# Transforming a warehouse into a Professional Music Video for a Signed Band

hi guys welcome to the channel today we're going to be going through the boston manor crocus music video lighting breakdown now i did not film this at all it was just upstairs zach pinchin uh matt gentleman ross carson and patrick haynes this was all them in boston manor a fantastic video but i was lucky enough to be able to tag along and help set up a few bits uh because of this i was able to get a few bts and i thought it'd be quite cool to break down the lighting that's going on here because well it's fantastic as you can see if you haven't already watched the video i will link the video in the description so make sure you pause and check that video out if you haven't already if you have seen that video hopefully this gives you sparks a few ideas for you or you just enjoy the breakdown let's get into it so before i start i should probably explain that uh this was shot on the blackmagic ursa g2
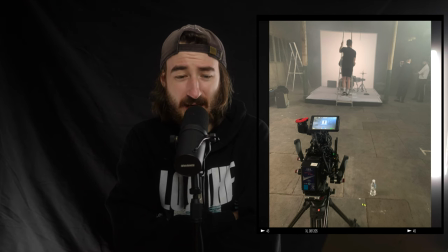0:47 uh believe that's 4.6k um they were using the zeisspeed
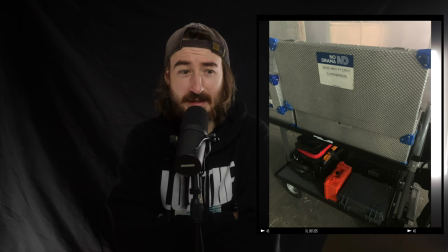0:52 um mark 3 lenses all the primes fantastic a majority of this was
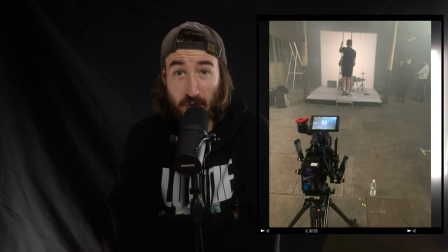0:57 actually shot on a 14 millimeter which is a super wide lens um but
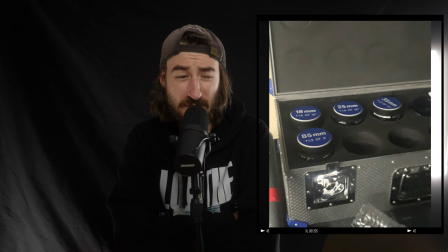1:01 it all looks fantastic so a majority of it was shot on a 14 millimeter 35 millimeter and then there is some 85 millimeter shots in here i'll point those out when we change uh but yeah i thought it'd be cool to go through a few of the stills i've got of this and um just explain how it was lit how it was done so let's go through this
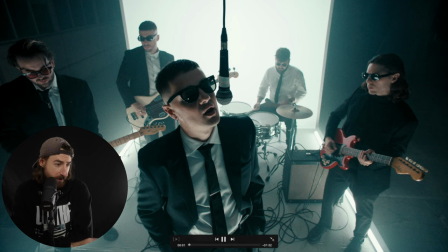1:21 so starting with the first shot let's start of the group shot here so in fact let's go to a wider shot so we can see it so i can properly explain everything here we go this is a
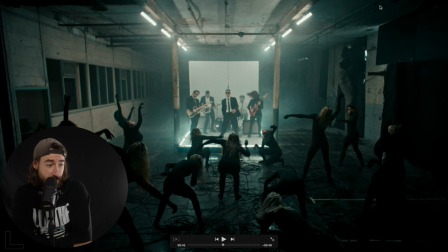1:32 great shot before uh before we even started lighting properly we had to make sure that the whole room was blacked out uh now this was a fantastic um kind of industrial kind of factory type place which is fantastic
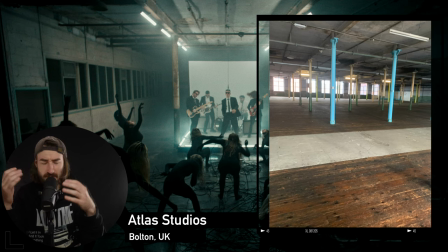1:45 recording the places uh not the places the prices are really cheap i'll link it
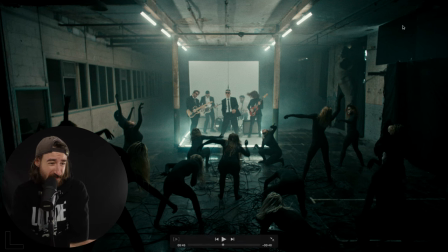1:49 in the description but the curtains only covered so much you can see here that actually um there's been some polystyrene boards just pushed up just to
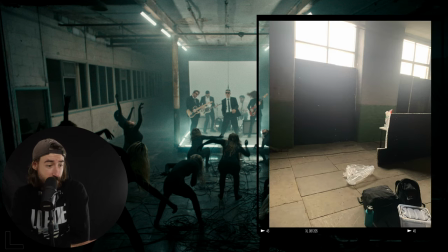1:58 help uh the last bit of the um of the glass being covered so that we
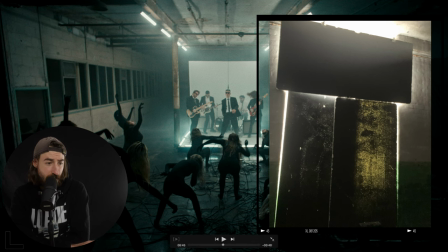2:03 had complete control over what was going on and it's not no
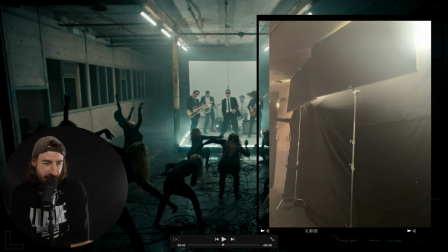2:07 light leaking in i mean you can see here there's a little bit of light leaking in but there's only so much we can do um we
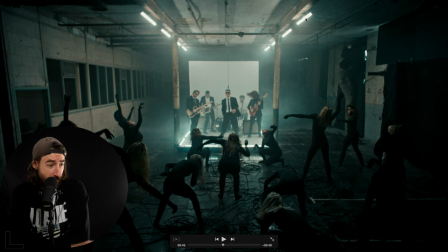2:13 can do with that if we go here you can see that we've got uh we've got the
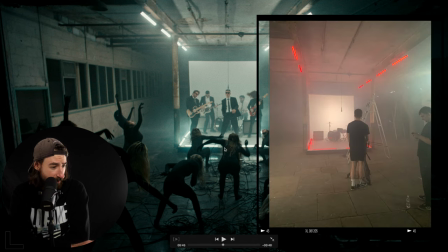2:18 Stereo Titan tubes up here we've got four on this side four on this side we've got two here two at the front to the side here this really helps now if we
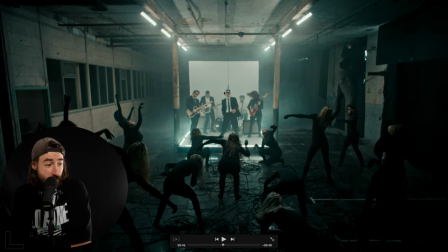2:25 go into the rest of this behind here we have a 600d so if we go when we've got it on this
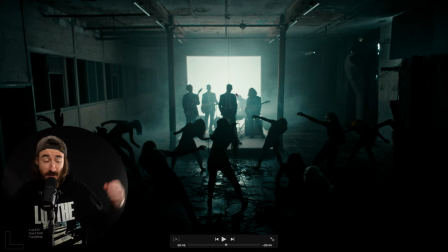2:32 is just a 600d on it's blasting through a whiteboard that helps spread it otherwise with the reflection you get a hot point so this gives it this great spread of light and makes it look I mean it looks like a massive light panel itself but actually what's going on is and you'll see
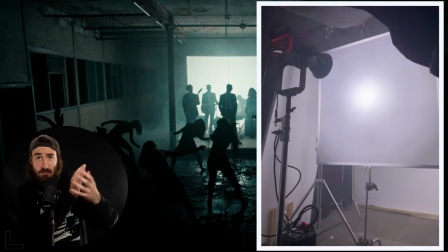2:46 in the bts i've got it's a 600d blasting into the whiteboard uh the white card the white card is then uh you know
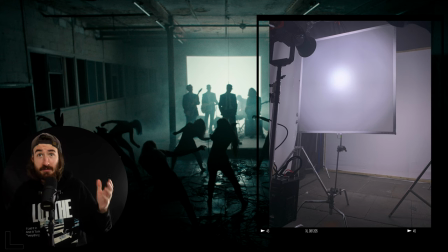2:53 diffusing it a little bit more and that diffusion is then being picked up by this cloth diffusion that's just attached to a wooden frame and then when lit gives this
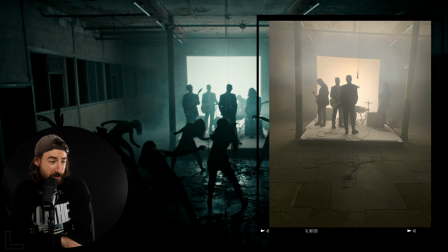3:00 incredible incredible um almost like a massive like light panel effect
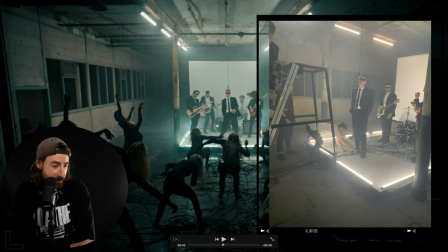3:06 and when that's not on uh we've got some examples of the chine tubes here uh these are the wider shots where there
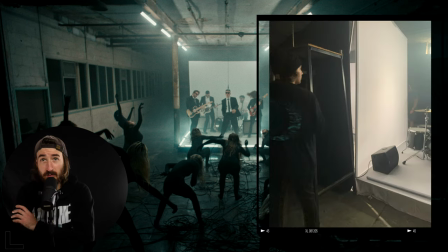3:12 were no key lights used um director zach was controlling these on the apps and he was choosing when he wanted
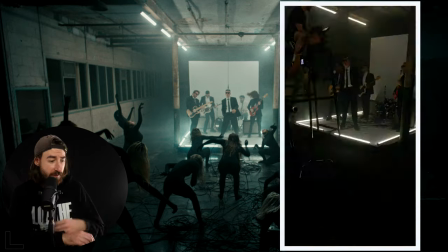3:18 them on and when he wanted them off strobes when not strobes went on went off having complete control of this um so that's all
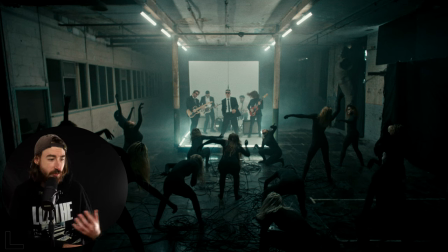3:25 the choice of the lighting was all down to him when it was going to be on when it was uh wasn't going to be on so if we go
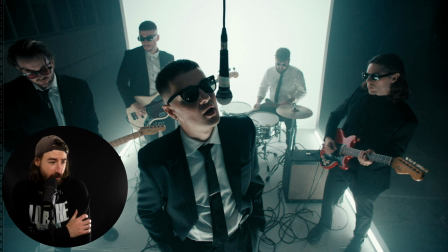3:31 right back to the beginning we'll start with this first shot here so like i said we've got the titan tubes on we've got the 600d in the background but we also
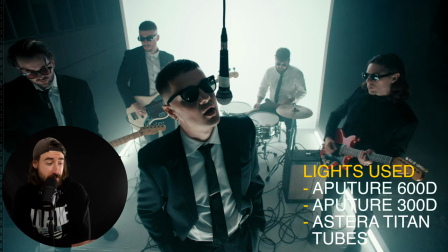3:39 have a 300d in octodone really big softbox here which helps give this really nice really nice subtle um key light and really just it just looks really good um as you can tell here so that's helping light the majority of the band but also our vocalist here
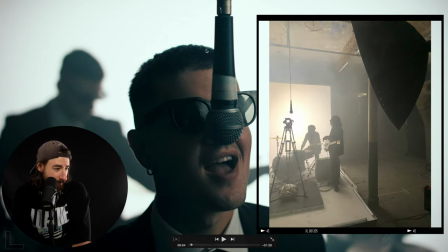3:55 if we go to this shot here where it's real close up here we can see that we've got this nice uh nice exposed parts here but then really
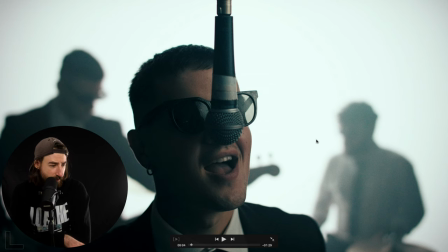4:03 dark here and almost like silhouettes in the background here really cool shot go here to the drummer and then they are lit
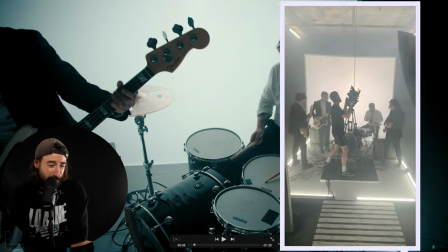4:11 from the lit majority of the light is coming from these estera tubes and the massive 600d behind them
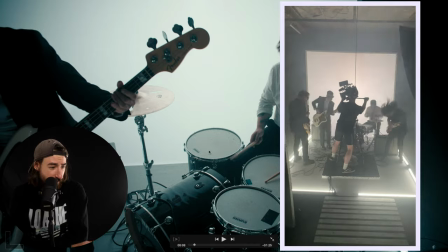4:19 powering it which gives a lot of ambient lighting but also if you think about it we've got white skinned here which is going to help bounce and expose our face
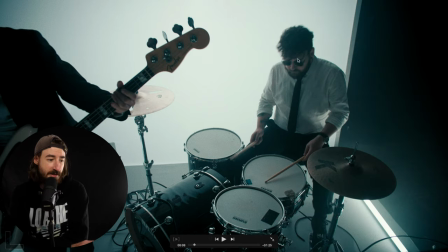4:25 a little bit more you can see here these arms aren't as exposed whereas this face is again
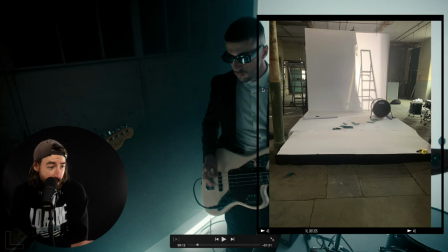4:32 same similar here we've got white background here or a white drop here which is going to help you know it's going to help bounce the light up and also you've got the
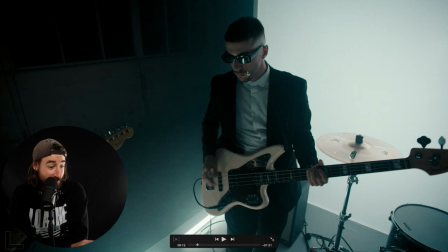4:39 stereo tubes you can see here in the reflection of his glasses that there's actually a stereo tube there again no reflection
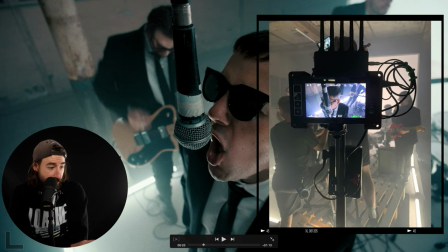4:47 here another great shot of the the guitarist here another great shot of top down from the vocalist here singing into the microphone which is being
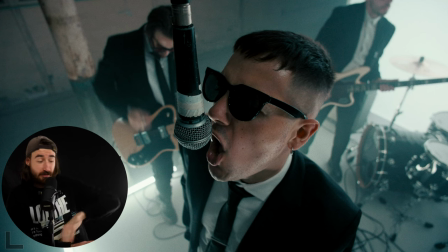4:55 just held up with the mathelini on the frame below and then down it's a hanging down to give this cool effects there's no need for a mic stand it looks really cool especially this phrase here we've got the uh we've got the 300d blasting in here and
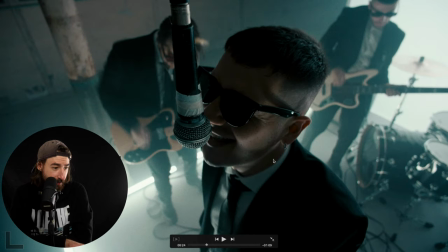5:12 then we go to this shot the fringe d is off so you can see what a big difference that's doing uh the rest of the band not so much you can see a little bit of it but really it's just for exposing these face shots here so next we go to these silhouette shots where it's just the 600d again creating a really cool effect uh especially with the vocalist here sorry and the dancer here you can also well you can't really make out but there's a few more dancers here what really helped to make this shot look even better is that they let us wet down the floor and
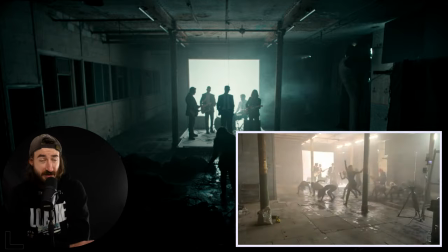5:42 that just helps as you know if you want to make anything look a little bit more well help with reflecting light if you wet down the floor it's going to help and obviously it has to be like pavement or or concrete or something you can't just wet down carpet it's not going to give you the same effect but wetting down
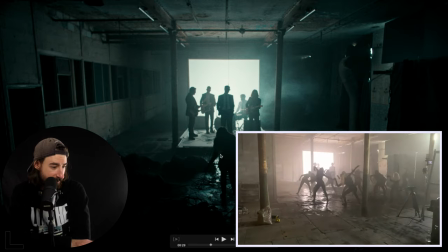5:55 uh the concrete floor here really did a great job and you can see it's just here really helping so no stereos on
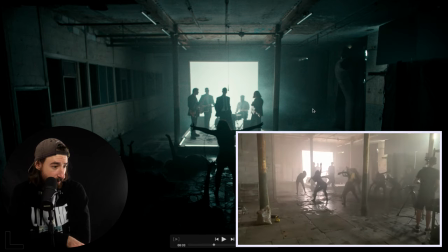6:03 all just be coming from the 600d in the background here well actually no tele light there were none here but now
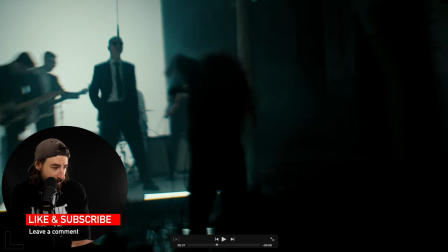6:09 we've got a few these are coming on the stereos stereotubes here are on but nothing else is other than the 600d
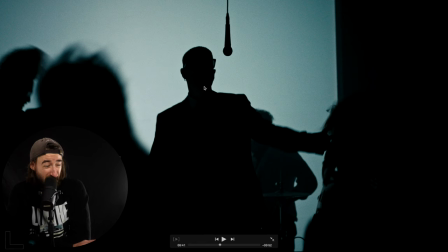6:17 there's a few silhouette shots these look really cool this is a really cool shot how we've got the uh we've got the 600d blasting through the back i think it was actually shot on the lens baby so
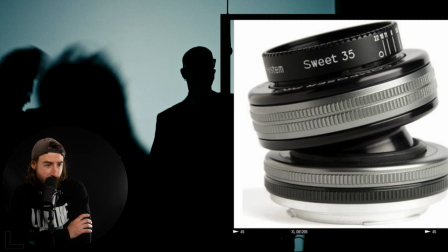6:28 cry joy do a lens baby 35 and to get these B camera shots to help
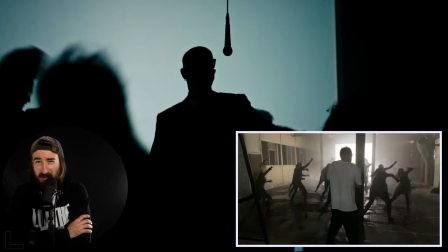6:33 save time they had a black magic 6k pro I think it was 6k pro or 6k and they had that and they're just focusing out and focus out it
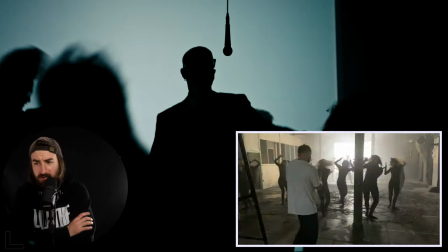6:41 gives these really really cool effects I've used it on a few music videos myself to create these like weird weird textures for storylines but
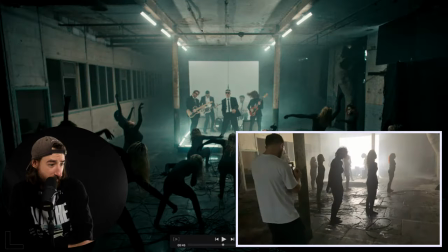6:49 yeah done a really great job there here's a perfect shot of all the lights on sorry all the estera light tubes on but not the 600d so these lights are really powerful now i've got one behind me sorry i've got a amaran t4c behind me which does a great job but the thing
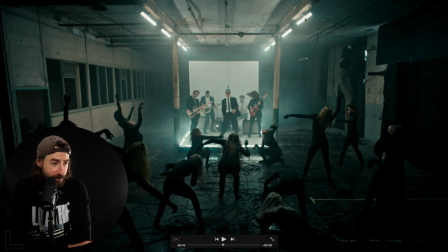7:05 that gives these these 600 sorry these are stereotipan tubes the edge is one that they can you can map it so you can have one light coming through traveling through uh this flow technology also they're a lot lighter they um they've got built-in batteries but also they're like it's just massively tube
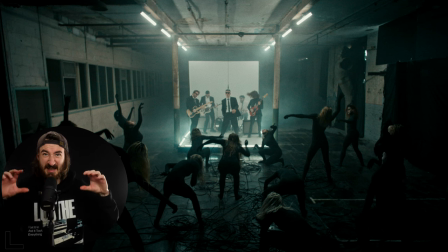7:23 like a lot of things like the pavo tubes you can see like it's like where the battery is or towards the end of it you get this massive uh like black bit here where like the battery is and that's understandable same with the amaran it has a massive handle which is great but
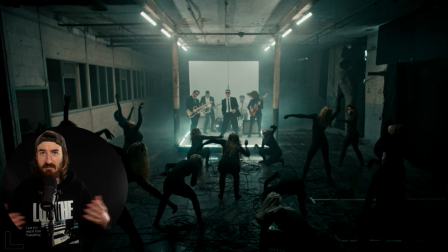7:37 you can also just uh plug it in from the mains whereas the estera tubes just takes all that away uh so yeah going back to this my little
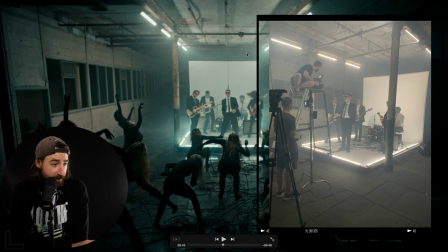7:46 rant about how why i love estera tubes um we've got here just fully lit by estera tubes it's looking great looking fantastic um and it's
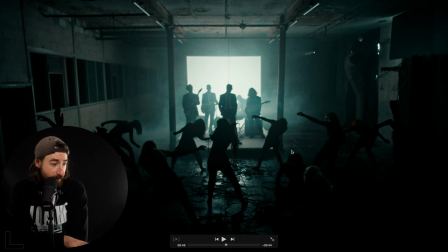7:54 really bringing the ambient light up here of the whole shot and then we go here and it's just 600d you can just tell the difference between it is fantastic and obviously i'll be running bts of what i got along this the whole time